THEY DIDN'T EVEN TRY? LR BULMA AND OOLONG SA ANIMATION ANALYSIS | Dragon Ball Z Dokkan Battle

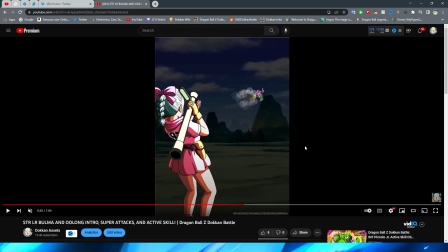movement on bulma's um hair feels like maybe it's just because i look so in depth when the free-to-play bulma came out for the last one that we got in this outfit a lot of
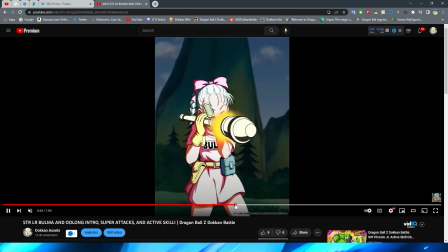these animations remind me of those in terms of how they animated like bulma herself which is i
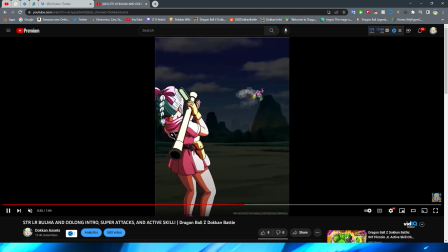think another reason why it makes me feel like these are very free-to-play ask i don't know it's just the one solid png of her ponytail moving like
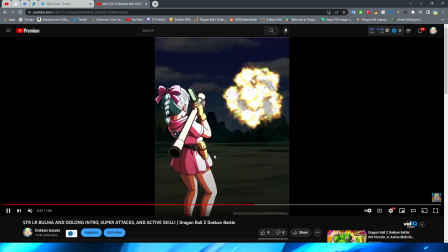i guess I don't really know what else you would do but I don't know it just feels very basic to me the explosion looks
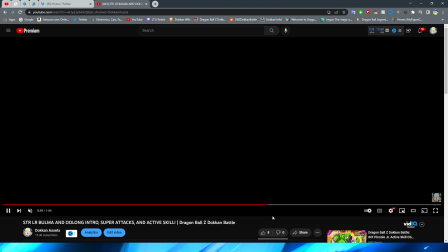all right by the way too and we now move on to the active skill which is definitely very very nice looking if I do say so myself we obviously
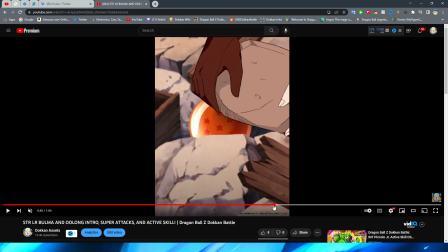have Bulma move the rock to finally dragon ball which is pretty cool I will say a lot of the animation in Bulma's beginning section
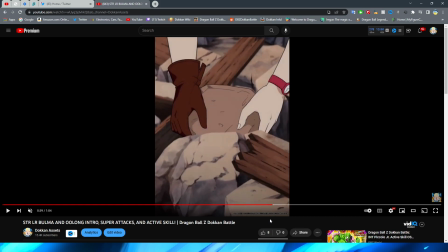here does look very stiff right if we look at how she's moving away the rocks again it kind of looks like that her arms or i guess would be her wrists with her hands on the end are attached to sticks right and they're literally just moving the sticks like a puppeteer right moving
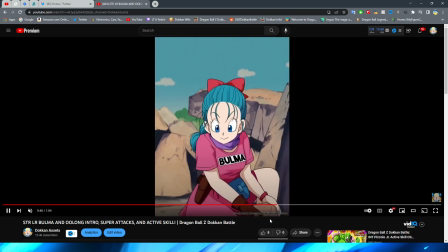them away is kind of the way that the movement looks the shine on the dragon ball does look very nice and again here for bulma's movement it just feels
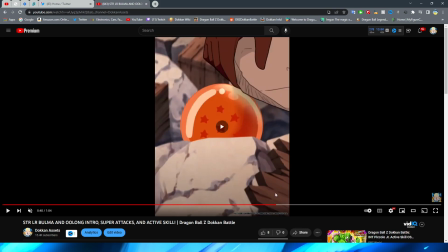very stiff right i think that's kind of my very overall complaint with a lot of these is that her animations just feel very stiff
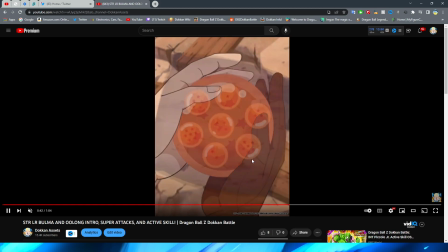in nature and not very fluid this is obviously a cool shot obviously just zooming in that she found the last dragon ball nice little fade to the dragon balls of
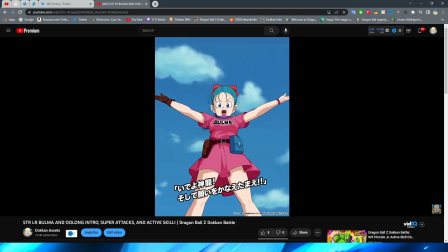course them actually glowing looks pretty good and then we have bulma standing over them right bringing shinran forth with that with that shot
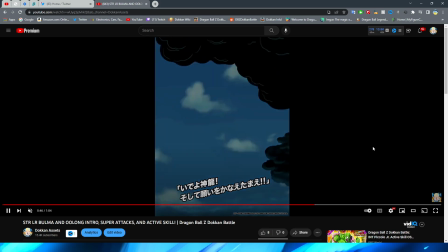looking good and of course a little light coming off also looks very very nice you have the clouds approach because of course whenever you summon shinran the sky gets all
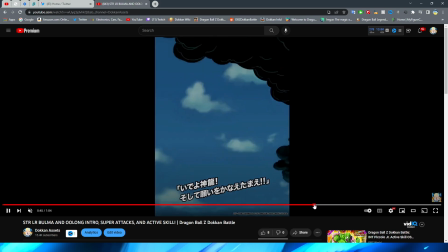dark this looks great by the way the clouds holy cow they did a fantastic job on those boys coming in that looks great
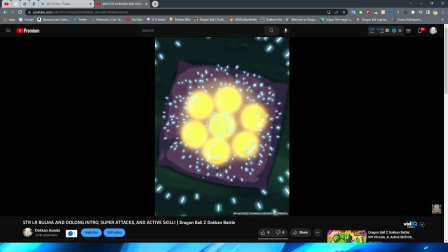if i do say so myself definitely like that a lot cut back to the dragon balls glowing again very very nice and very cool
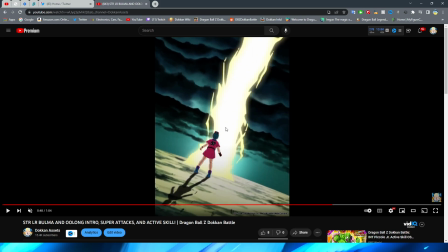little detail here obviously bulma's shadow is moving because of course the light in front of her is moving that is a very nice little attention to detail there which
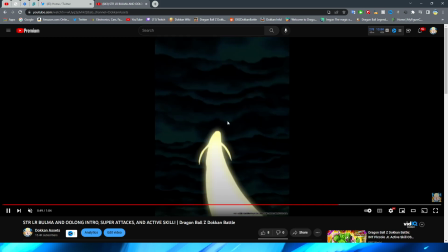is pretty cool obviously the light exploding into the sky and of course having that classic electricity effect is that not centered that is definitely
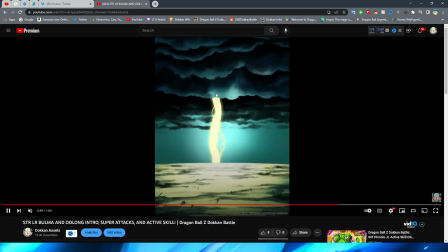not centered and it's not just because of the fact that it's moving like it's literally not centered at all interesting all right well we have the light shinran obviously
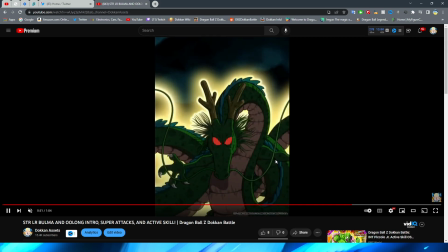coming up towards the sky and swirling around before he then takes the stage it's kind of interesting that they didn't have the light kind of like dissipate off of
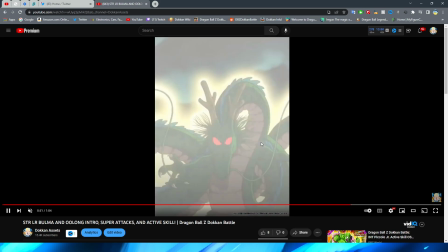him and they opted to just kind of go the route of the light you know just transition basically we have the light kind of
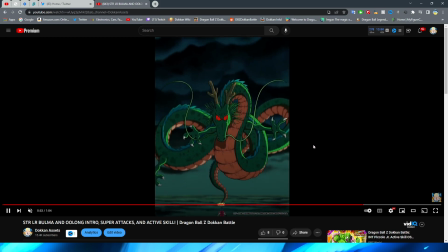come off of shinran a little bit with the afterglow there sort of fading away and then you have shinron standing in front of volma i will say this is pretty cool because this look for shinron is definitely a lot more dragon ball-esque but also kind of leaning towards the side of z
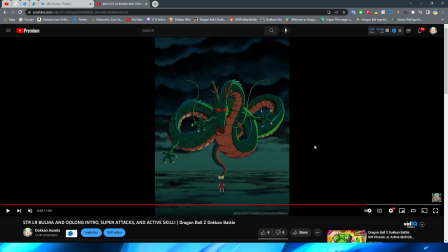which is cool because like you know we've definitely seen dragon ball-esque shinrons in dokkan before um demon king pickle i think is a great example of that shinron almost looks like chibi but i think this is kind of a good middle ground and definitely a very good look for my man his
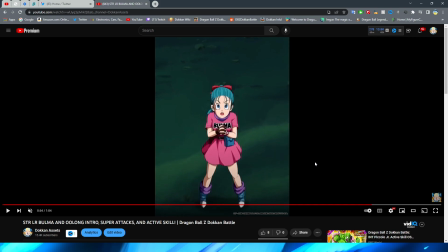snout is also super long bola talks here i will say i don't remember if in this scene you actually don't hear what she says and that's the reason why but i will say this isn't really regarding the animations i suppose but i don't know where else i mentioned this she doesn't actually say
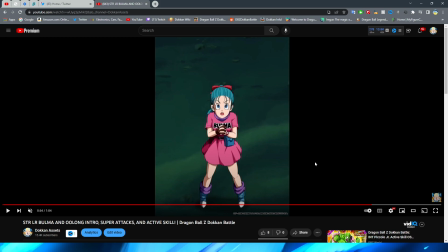anything like there's no audio for this active skill for this particular frame right here where it's clear like the whole point is that she summoned shinran right i like that they still have a little glow on the bottom by the way and obviously you know she's making the wish right it's just weird
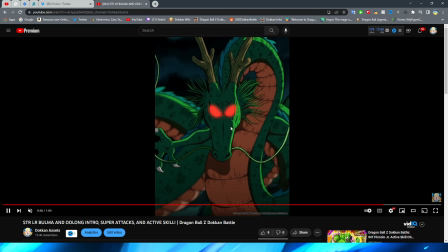that they don't have any speech for her right because he obviously she sees shinron grant it right his eyes glow of course and then he begins to speak just so weird that they don't have any audio for her like even if
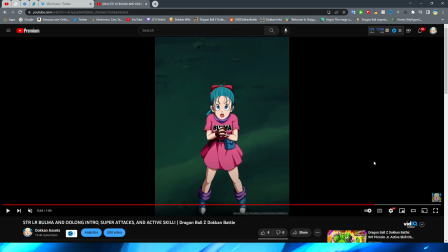she doesn't speak in the actual scene right i still feel like they should have put something there because it also makes this feel a lot more empty granted i guess i don't know what they would have put there because like for this being an active skill you know obviously they're not going to have her say like you know